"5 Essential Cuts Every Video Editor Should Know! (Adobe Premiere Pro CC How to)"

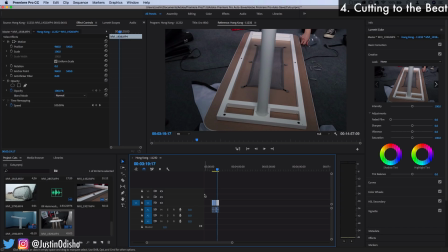3:57 Cutting is so synonymous with editing that you almost can't separate the two. editing footage is the same as cutting it together almost except that editing involves other things like effects color sequencing all that other stuff but cutting
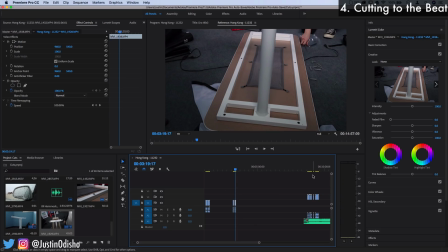4:14 to the beat is part of editing to the beat and let's say we did do something like this where we jump cut the same part of the clip if we had music underneath this might be a good opportunity to make all of those pops
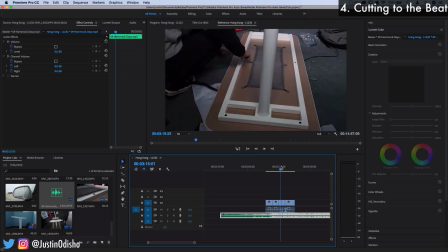4:29 happen at the same time of like drum hits or something like that
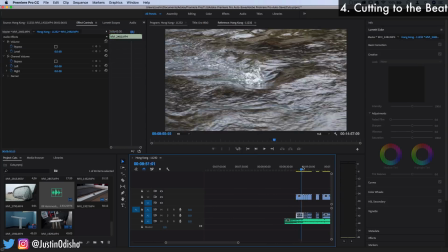4:34 let's say i have many different angles of the same scene and i want to show the viewer them then this is a chance for you to cut to the beat
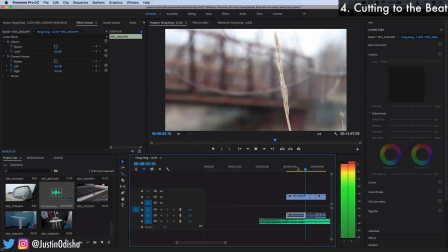4:44 to make things flow nicely together so
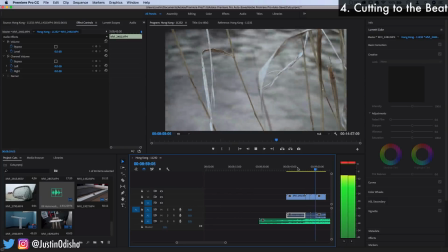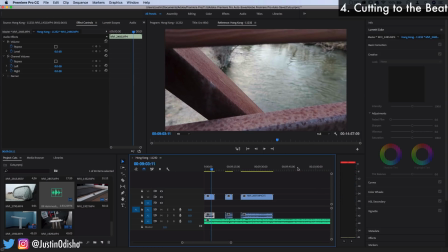4:55 there's many different ways to cut to a beat you can just use the obvious drum hits or you could get a little bit more subtle with it this This is especially useful if you're working on something with music, music videos, or cinematic sequences where you're going to want to make sure the footage matches the pace
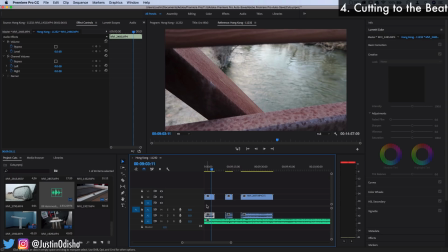5:14 of the music and a good way to do that is by matching some of the cuts to important elements that are happening in the music. Another thing that you can do instead of cutting to a different clip is actually cut away
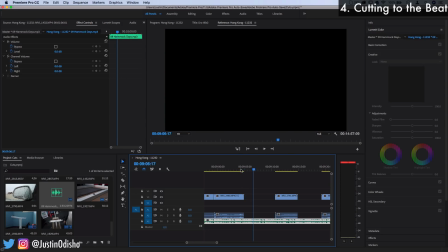5:27 to black. that can be an interesting way to end a scene or sequence or even end a video as a little bonus option there and finally the fifth example of an effective use of cutting is by
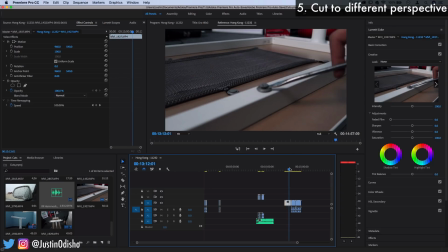5:40 cutting to a different angle or shot or look within the same scene
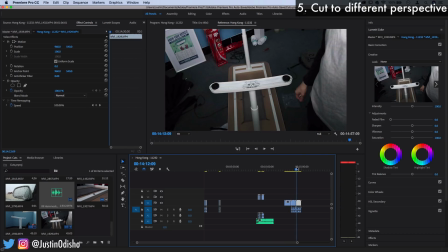5:45 so you can see what's going on from a different perspective although this is just some
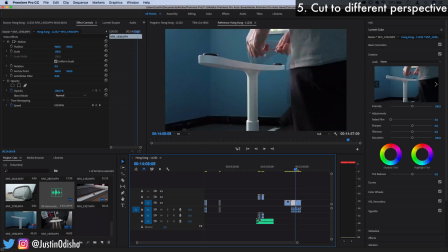5:51 mundane me setting up a desk this could be used more cinematically
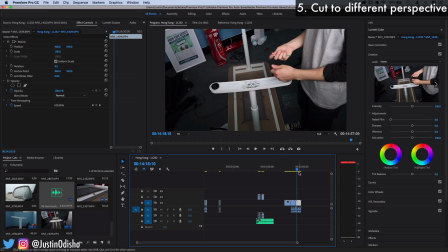5:56 in films if perhaps you were to cut closer in or closer out from
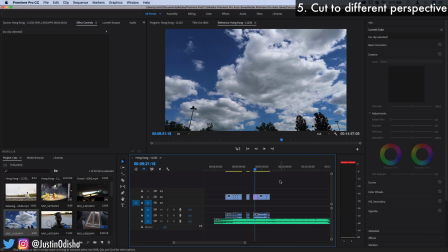6:01 a character's face or even perhaps move from an establishing shot at first which just sets up the scene and location into a closer perspective
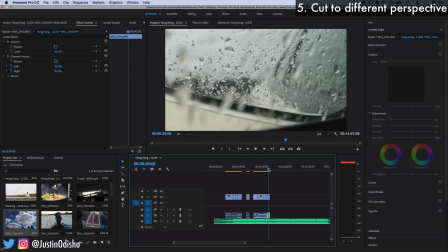6:12 of the same scene or location or even closer in on a certain object to give it focus and these kind of all mix and play together this cutting to
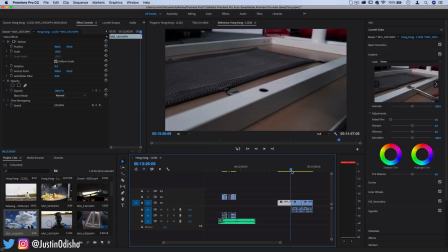6:23 a different perspective might also be cut to the beat might also be
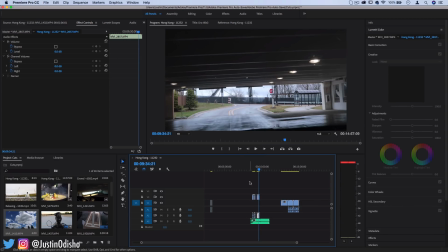6:28 a cutaway or a b-roll cut insert one cut
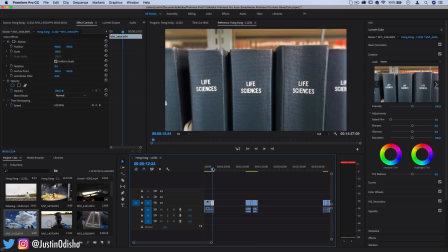6:33 may be demonstrating multiple of these use cases at the same time and
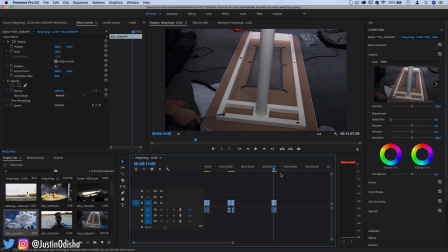6:38 that's what's so cool about it but these are hopefully five different examples for you to gain some ideas
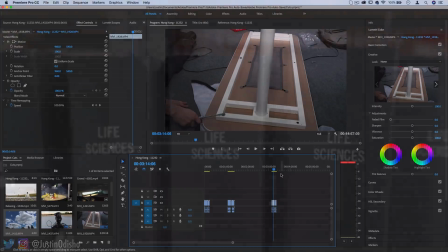6:43 get some perspective on different ways that you can use them so hopefully you enjoyed this video if you did definitely
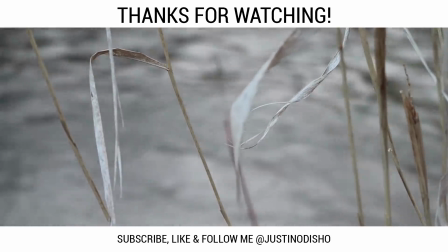6:49 leave a like on below let me know what you thought in the comments and subscribe to my channel here so don't miss any of my future videos.
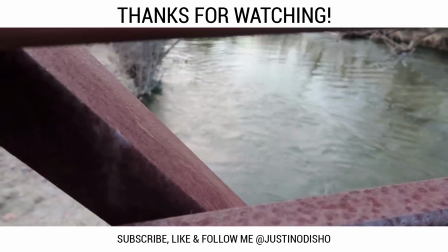6:54 You can follow me on social media at JustinODshow on Facebook, Instagram, and Twitter to stay in touch with me.
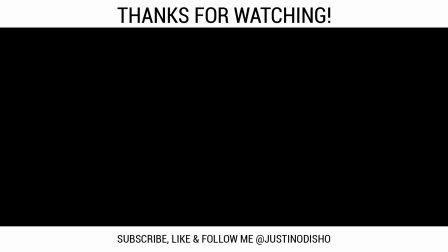7:00 Instagram DM is probably the best way to reach out directly. And once again, thank you so much for watching and I'll see you in the next video.